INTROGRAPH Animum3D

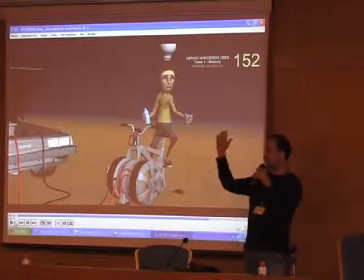[20:42]
Por ejemplo, una mano que va aquí y luego aquí, no vemos el movimiento, sino que vemos aquí, luego aquí, luego aquí, y no vemos las transiciones que hay, ¿no?
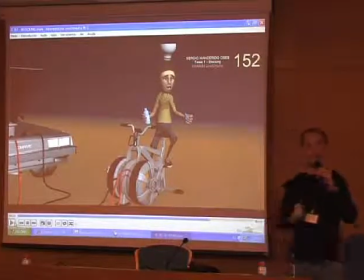[20:49]
¿Por qué trabajamos así? Porque en este estadio es muy importante, tanto para el animador como para el supervisor, centrarse mucho en la belleza y en el appeal, se llama en inglés, de la pose, ¿vale? Y también en el timing. El timing es el tiempo en el que ocurren las cosas, a qué velocidad pasan las cosas.
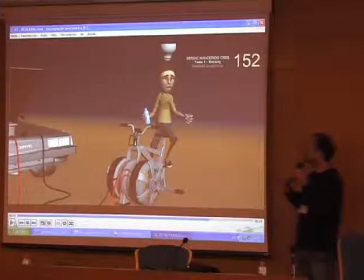[21:09]
Bueno, pues esta forma de verlo en este momento es la más clara que tenemos los animadores y los supervisores para estudiar estas dos cosas.
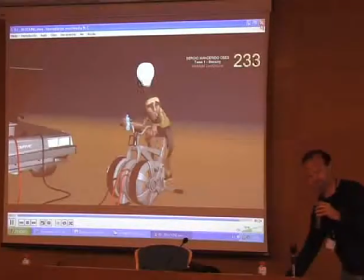[21:19] I'm machine.
Muy bien. Vamos a ver entonces qué entregó como Blocking Plus, ¿vale?
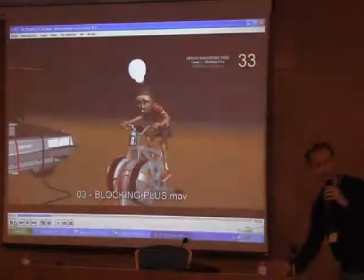[21:26]
¿Qué evolución hay aquí? El Blocking Plus, como os decía, es un repaso sobre las notas del blocking, ¿vale?
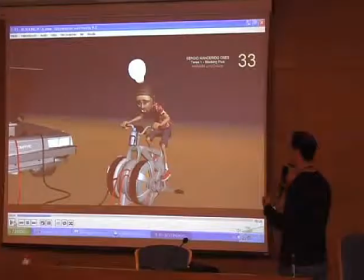[21:34]
Tiene que mejorar todo aquello que le he dicho y aparte tiene que añadir poses que vayan explicando mejor cómo va a ser el movimiento de una pose a otra. Por ejemplo, si yo tengo una mano aquí y luego la mano va a estar aquí, ¿por dónde va a pasar esta mano?
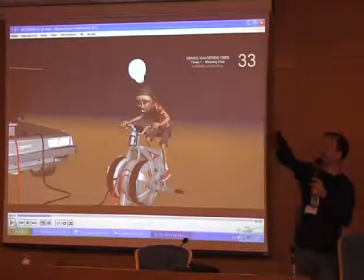[21:49]
¿Va a pasar por aquí? ¿Va a pasar por aquí? ¿Va a pasar por aquí? ¿Vale? Eso es el Blocking Plus. Pues vamos a ver entonces cómo desarrolló el Blocking Plus.
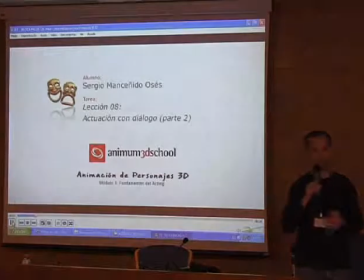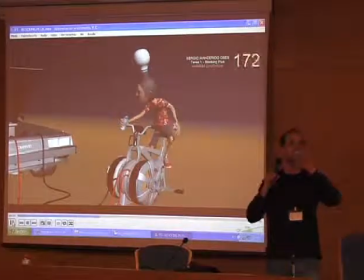[22:09] Wait a minute, Doc. Are you telling me that you built a time machine? Out of a DeLorean?
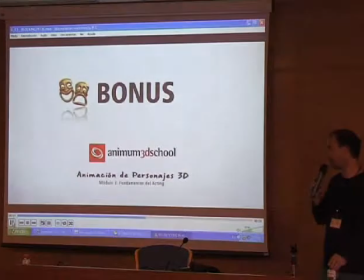[22:15]
Muy bien. Este Blocking Plus tiene muy buena pinta, ¿vale? La historia está bien contada.
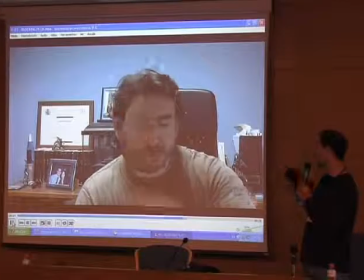[22:20] Wait a minute.
Aquí vemos una referencia facial.
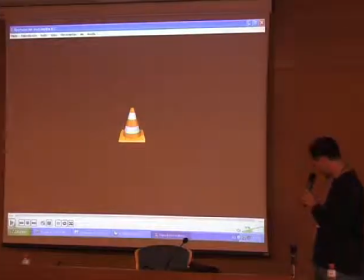[22:28]
Que también está muy carente de expresividad. Pero bueno, no es el momento de analizarla, ¿vale?
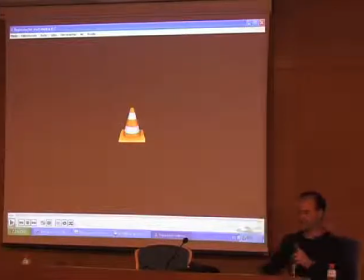[22:33]
Se le pide en este momento, porque luego, al cabo de un mes y pico, va a volver a grabarse, ¿no? Y va a poder estudiar cuánto ha aprendido. Fijaros en qué cosas me fijo, ¿vale? Vuelvo a fijarme en poses, ¿vale?
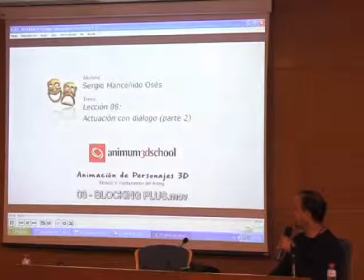[22:51]
Vuelvo a fijarme en el appeal de las poses, en la naturalidad de las mismas, ¿vale?
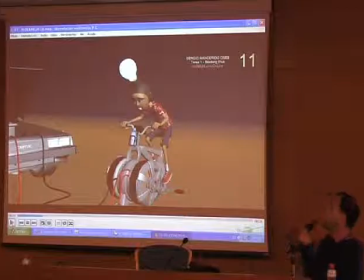[22:54]
Para que cuando podamos ya llegar a un estado de lo que se llama refine, es decir, de transicionar esas poses y que fluyan, pues las poses estén seguras, sean fiables, sean naturales, y lo único que nos tenga que preocupar son las transiciones de las mismas. Bueno, pues aquí tengo, por ejemplo,
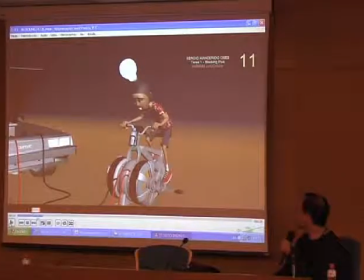[23:17]
vamos a ver qué más atrás. Acierto a parar.
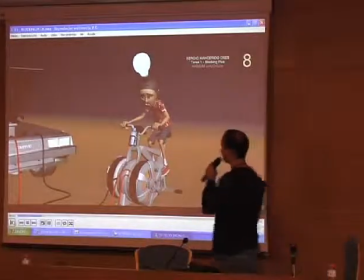[23:23]
Bueno, una tontería, pero que para mí no es una tontería, lógicamente, ¿no? Pero para él, seguramente en este momento sí.
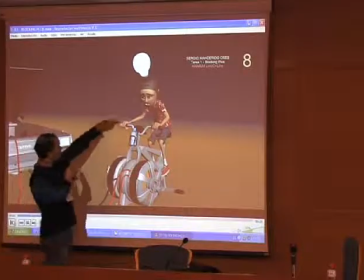[23:29]
Este meñique que sale por aquí no es natural, ¿vale?
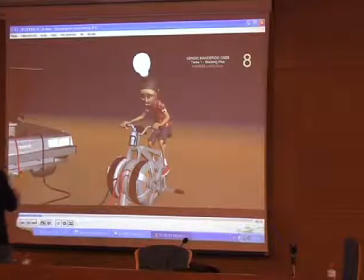[23:32]
Normalmente la mano se cierra en forma de acordeón y lo que está más apretado es el meñique y lo que sale más prominente es el índice, ¿vale?
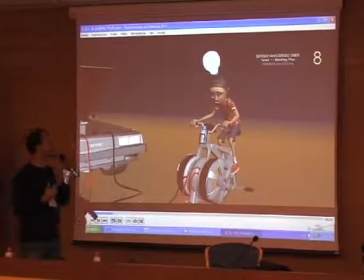[23:39]
Así que ver a esa mano para mí, a mí me rechina como artista y tengo que corregírsela, ¿vale?
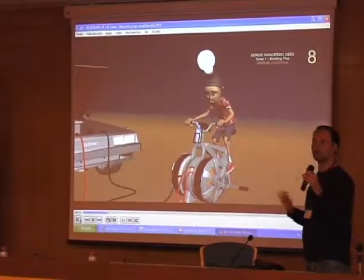[23:47]
Esas tonterías tan pequeñas son notas, lógicamente, de producciones importantes, ¿vale?
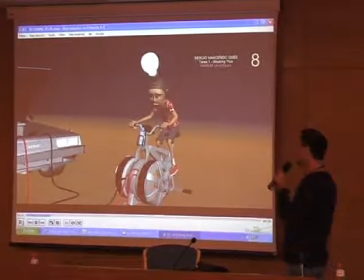[23:56]
Estamos hablando de producciones de cine, ¿vale? Aquí los estudiantes salen preparados para animar cine, ¿vale? Lógicamente, en series de televisión donde los presupuestos son mucho más bajos, estas, entre comillas, tonterías se ignoran, ¿vale?
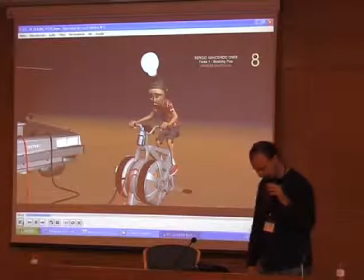[24:14]
Más cosas que le comenté.
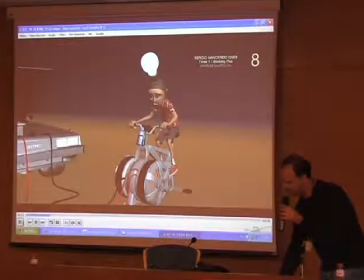[24:18]
Otra vez, consideraba que la botella, el coger la botella no estaba todavía solucionado. Vamos a verlo cómo la coge. Bueno, pues otra vez vuelve a coger la botella de una forma algo antinatural.
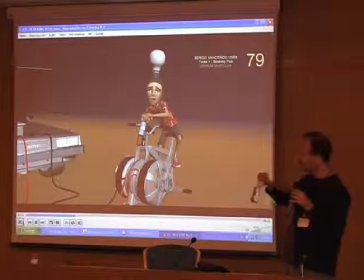[24:33]
Le comento aquí, usa el corazón, porque la coge así la botella, muy, muy endeblemente, y le dijo, usa el corazón para coger la botella con más contundencia, ¿no? Si tú estás haciendo un ejercicio, estás ahí haciendo cosas, tenés que tener mucha precisión para cogerla así.
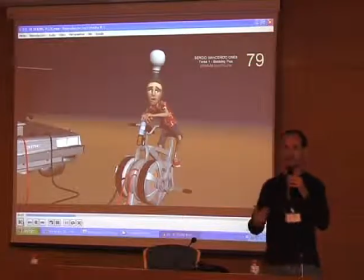[24:52]
Lo natural sería que la cogieras con más contundencia, usa tus dedos, ¿no? A tu favor, y nos creeremos que estás cogiendo la botella de una forma natural en tu estado de nerviosismo, de cansancio, etc.
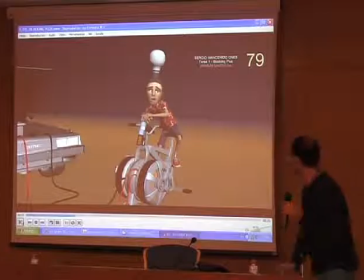[25:09]
Vale. Vale, por ejemplo, aquí también hay un fallo, fotograma 79.
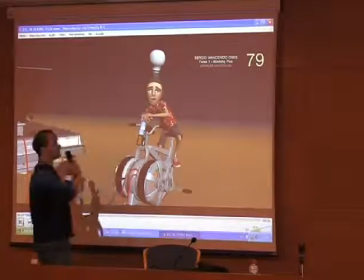[25:15]
¿Dónde está nuestra mano derecha? Está escondida absolutamente detrás de esta.
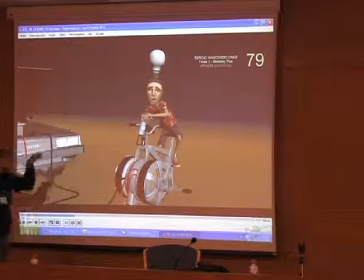[25:20]
Con lo cual, la pose no acaba de leerse bien. Sí, vemos algo, pero si buscamos, indagamos, y nuestra mano derecha y nuestro brazo derecho, pues está escondido.
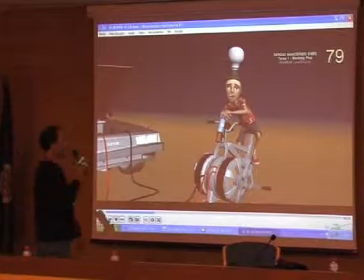[25:28]
Pues hay que buscar las siluetas, ¿vale?
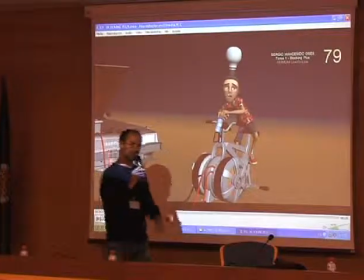[25:31]
Hay que tratar de que toda pose sea clara y sea legible en toda su globalidad, ¿vale?
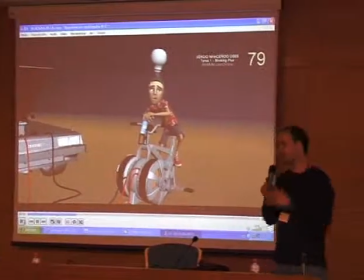[25:38]
Ahora mismo, ya os digo, le falta silueta, le falta que la mano derecha aparezca por algún sitio, ¿vale?
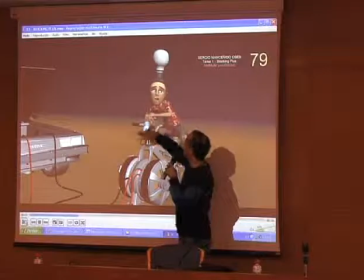[25:44]
Pues le digo al animador que mejore estos fotogramas de aquí y que se puedan leer las dos manos,
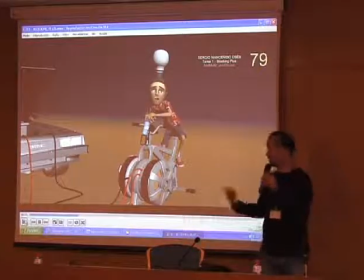[25:51]
la botella con claridad, ¿ok?
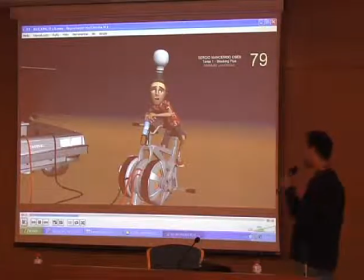[25:55]
Todas estas indicaciones forman parte, en la mayoría, de principios de la animación. La silueta es un principio de la animación. Otras forman parte de la pose.
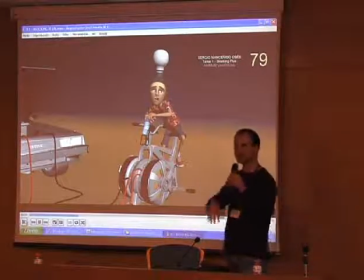[26:05]
La pose es un principio de la animación. Todo esto se estudia antes, como os he dicho, en los principios de la animación.
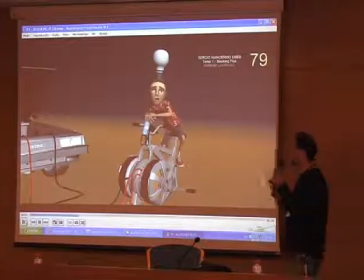[26:10]
Y hay otras cosas que se estudian aquí que son acting, ¿vale? Cómo interpretamos las cosas, ¿vale? Cómo nos metemos en un personaje y lo hacemos creíble, ¿vale?
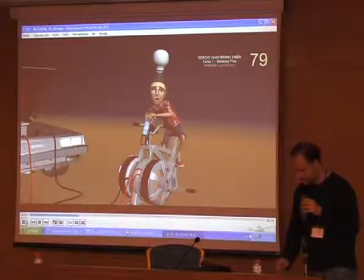Vale, otra idea que le comenté, tras secarse el sudor, que esto ha quedado,
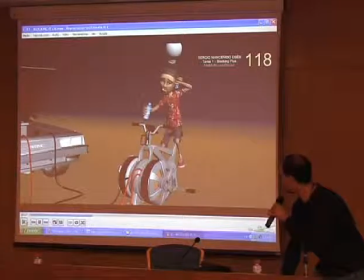[26:36]
francamente, está bastante bien en este punto y era muy creíble, la verdad que nos creemos todo el mundo que cuando hacemos así,
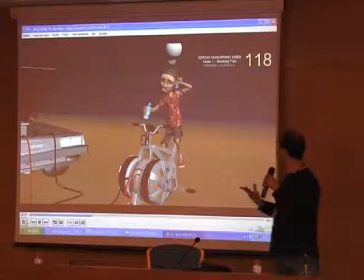[26:44]
pues podemos exhalar ese ruido, ¿vale? Entonces le comenté que en el 142, ¿vale?
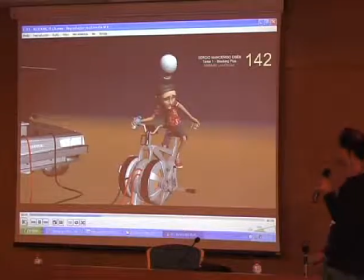[26:50]
Vamos a ver si soy capaz. Bueno, me lo ha clavado. En el 142, tras secarse, que ponga la mano en el fémur, ¿vale?
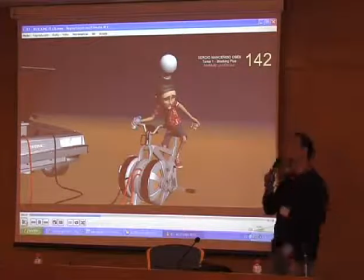[26:58]
Es decir, hacemos así. Y nos apoyamos otra vez. Tenemos que volver a relatarle al espectador que no nos hemos olvidado que estamos cansados.
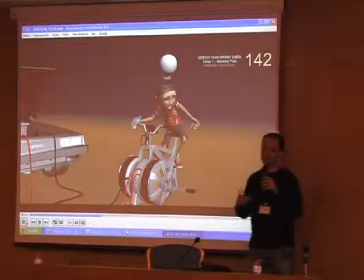[27:05]
Estamos cansados. Si estamos cansados, tendemos a apoyarnos en los sitios, tendemos a dejar descansar nuestro cuerpo.
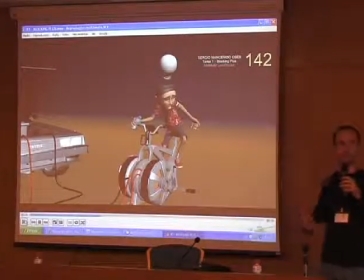[27:11]
Así que continuemos haciendo creíble esa sensación. Y le pedí, pon esta mano que has dejado colgando y ahora mismo no sabes qué hacer con ella.
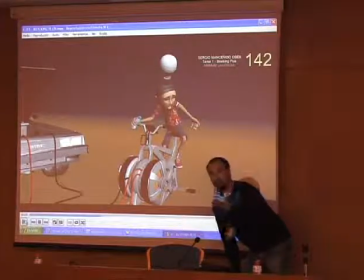[27:21]
Apóyala aquí, en plan, no puedo más, estoy cansado. Muy bien.
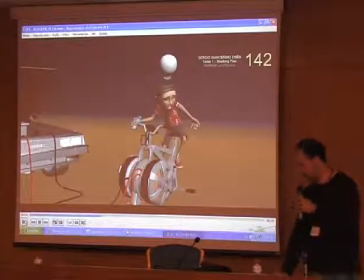[27:32]
Más notas para comprender los procesos posteriores, ¿vale? Y entonces en el 251.
Hey, machine. Out of a DeLorean.
Bueno, me pasa un poco.
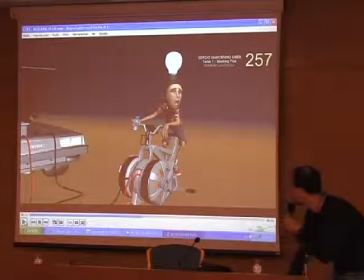[27:50]
Si no lo pillo, no sé a qué me refiero.
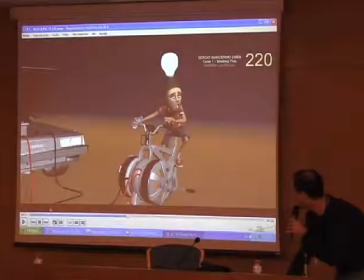[27:57]
Vale, así. Ahí parece que sube el cuerpo. En el final, a ver si soy capaz de manejar esto. Aquí.
Out of a DeLorean.
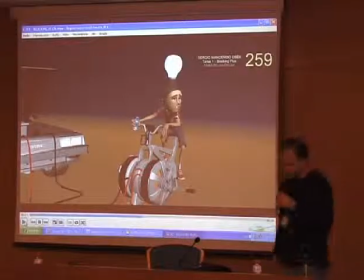[28:07]
Bueno, pues esta subida del cuerpo, pues me pareció sobreactuada también.
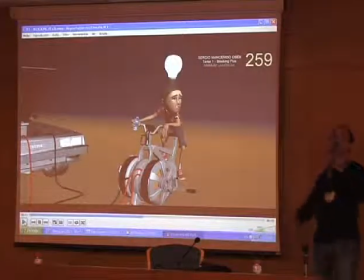[28:13]
Me parece que estaba como acentuando el Dorian, ¿no? Y parece sobreactuado, ¿no? Si estás cansado, lo menos que quieres hacer es esfuerzo físico. Así que no hagas esfuerzo físico.
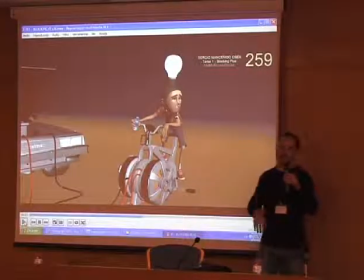[28:25]
Demuestra al espectador que estás cansado. Y dices, ¿hablo de Dorian? En vez de, ¿oh, Dorian?
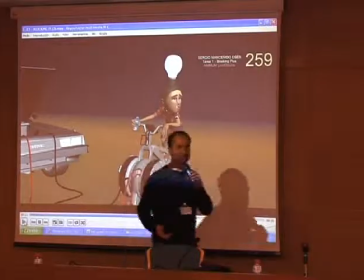[28:30]
No. No, nos iríamos del personaje y no sería creíble, ¿vale?
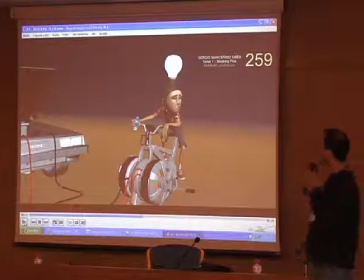[28:37]
Pues bueno, es el momento en el que el animador tiene que resolver todas estas cosas que le dice el supervisor y ya tiene que pasar a lo que llamamos refine, ¿vale? El refine es un proceso largo y más mecánico, quizá. Este es el proceso más creativo.
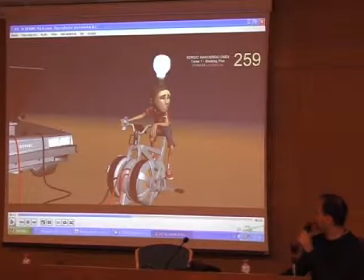[28:53]
Y donde el animador tiene que conseguir que el movimiento sea orgánico, ¿vale? Parezca creíble, ¿vale?